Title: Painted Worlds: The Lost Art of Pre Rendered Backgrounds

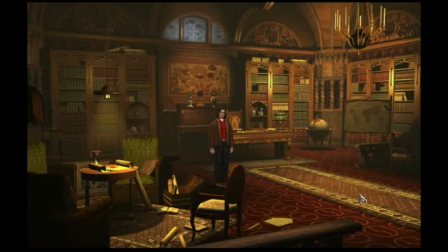Because it is essentially a 2D image, the player can't move the camera freely, like they can in a fully 3D world.
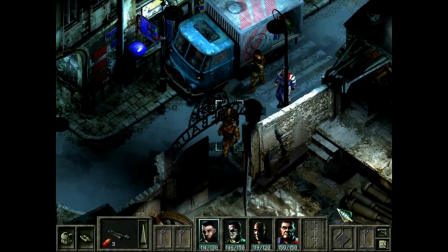On paper, this might sound limiting or unintuitive, but in practice,
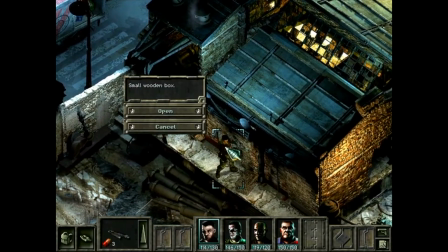this means that developers and artists working on the game can deliberately place elements within
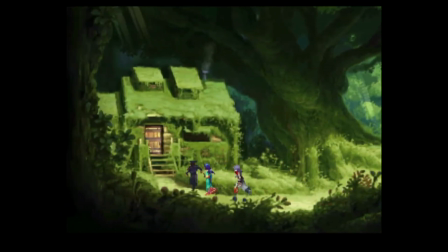a scene to convey a certain feeling or invoke an atmosphere towards the player.
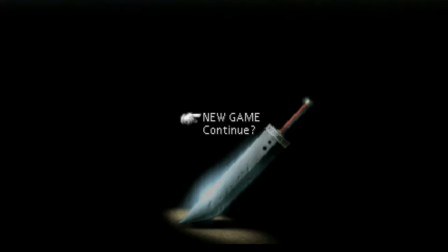Let's take Final Fantasy VII as an example.
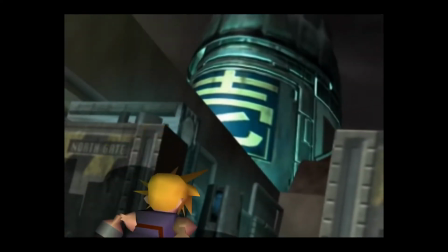One of the central themes of the game is the overwhelming power of capitalism and its destructive effect on the environment.
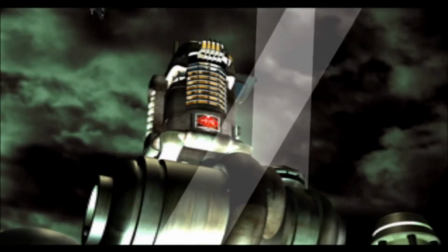The evil Shinra Corporation is draining the planet's resources using Mako reactors,
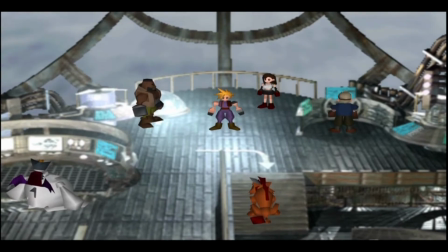and it's up to our heroes to stop them and maybe breed a chocobo or two along the way.
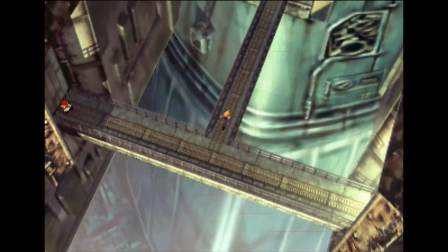Among other things, this is beautifully conveyed using backgrounds throughout the game.
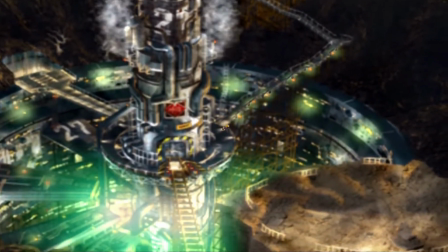In this scene, we see the player dwarfed by the gargantuan size of the Mako reactor as they make their way through the environment.
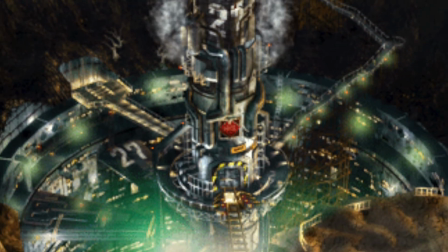The scope and level of detail on show here would not have been possible using the real-time rendered graphics on the PlayStation 1.
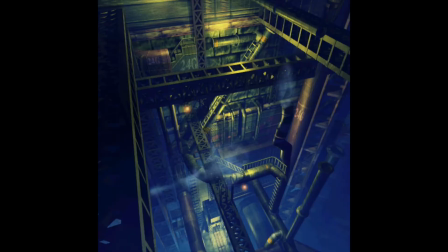The oppressive tableau of the Shinra power plants are contrasted throughout with more serene imagery,
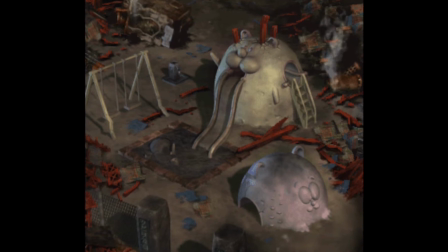such as the ramshackle yet communal slum of Sector 8 or the remnants of the village in Gongaga.
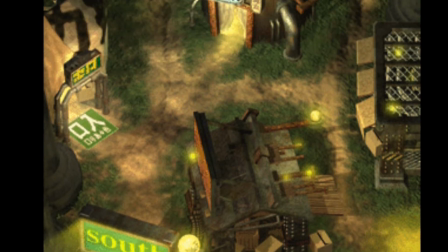With every new environment,
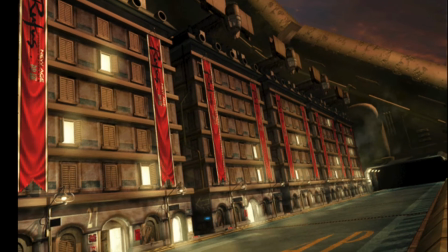Final Fantasy VII managed to reinforce its story's themes and subtly conveyed varying emotions to the player,
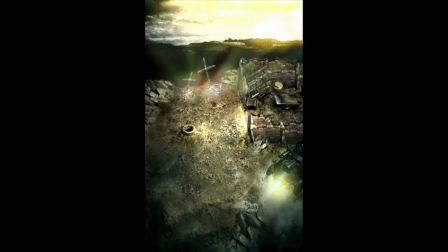ranging from hope to despair and something in between.
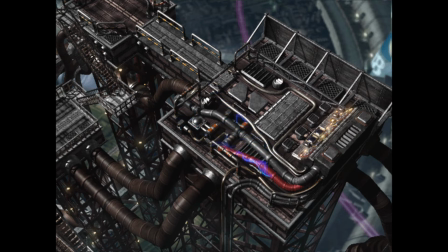The deliberate framing of pre-rendered backgrounds gave Square a way to visually
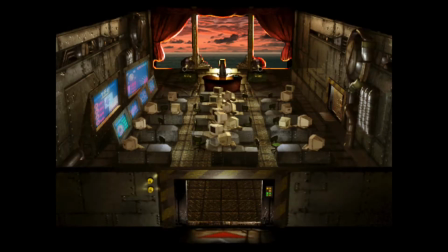communicate their story that was both lovingly crafted and deeply immersive.
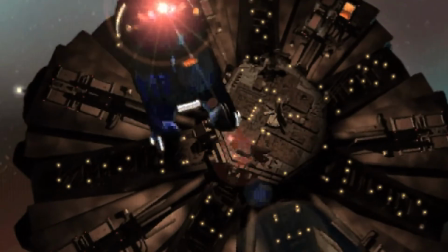Similar to this is the sleek and moody backgrounds of Blade Runner,
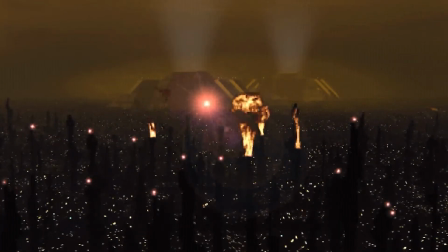the adventure game adaptation of the classic film, which immerses the player in its cyberpunk noir setting.
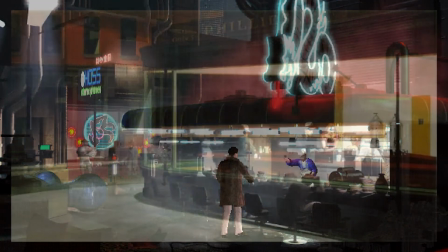The composition of this scene references the Edward Hopper painting Nighthawks, itself a noir visual touchstone.
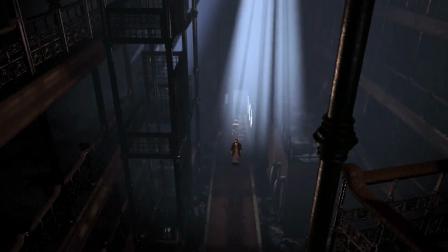This type of deliberate illusion would not be possible with a fully interactive 3D camera.
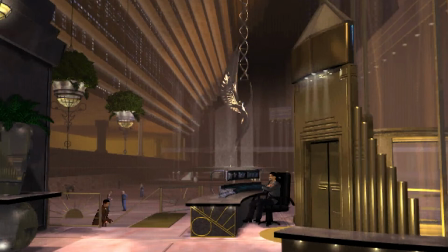Fixed camera angles and pre-rendered backgrounds allow developers to frame each shot, much like a cinematographer would do for a movie.
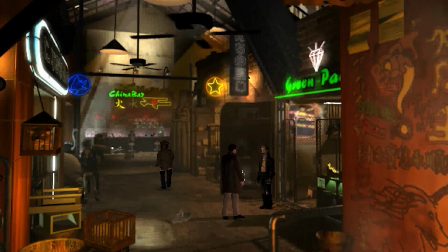And game makers often utilize methods that have been developed in film.
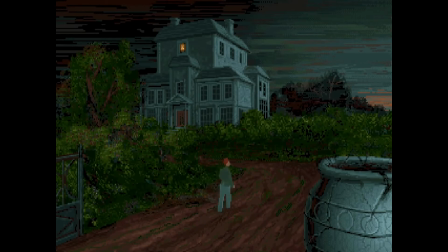Alone in the Dark is one of the proto-survival horror games, and it draws on a rich history of horror cinema for its visual language.
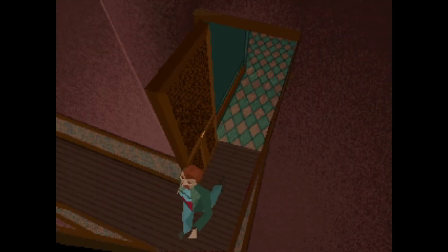It presents chilling scenes that give the player limited information about what's lurking around the corner,
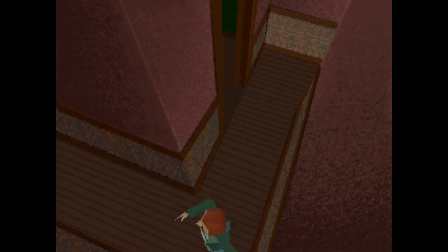mechanically heightening tension and contributing to the game's already unsettling atmosphere.
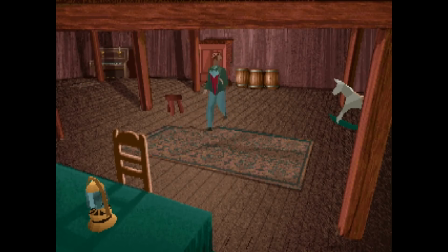The game also makes liberal use of a framing technique known as the Dutch tilt or angle.
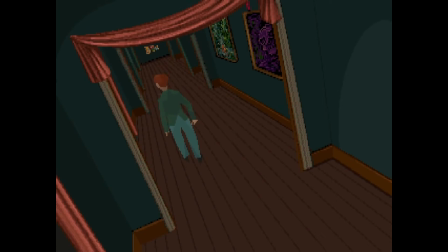Said angling of the camera is a technique that was developed in the silent German expressionist films of the 1920s,
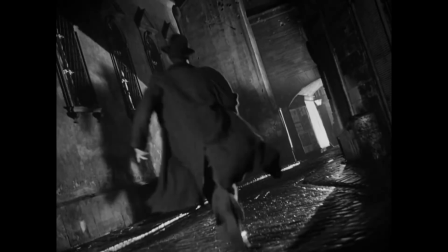and is typically employed to convey tension or mental strain.
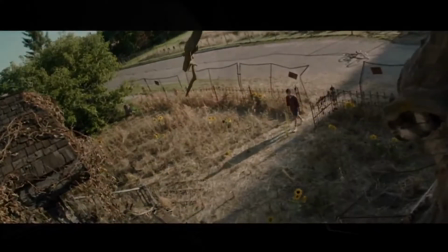It became a mainstay of horror cinema, and sequentially in games such as Resident Evil.
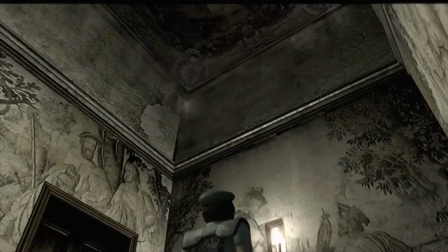The original Resident Evil and its 2002 remake were both
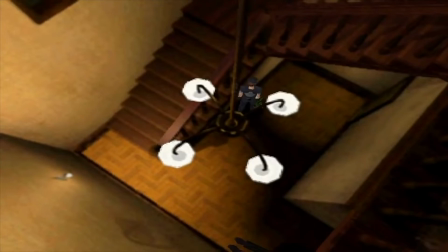particularly adept at utilizing the camera to incite fear in the player.
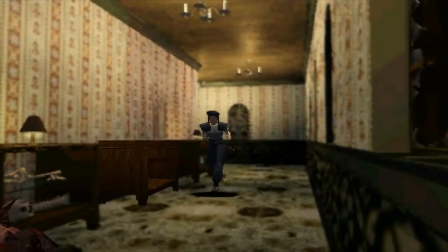After the infamous dog corridor early on in the Spencer mansion, the player can find refuge behind a door. Once they walk through, the camera hugs into a medium shot of the player character, momentarily blinding the player to any threat that may be in the room.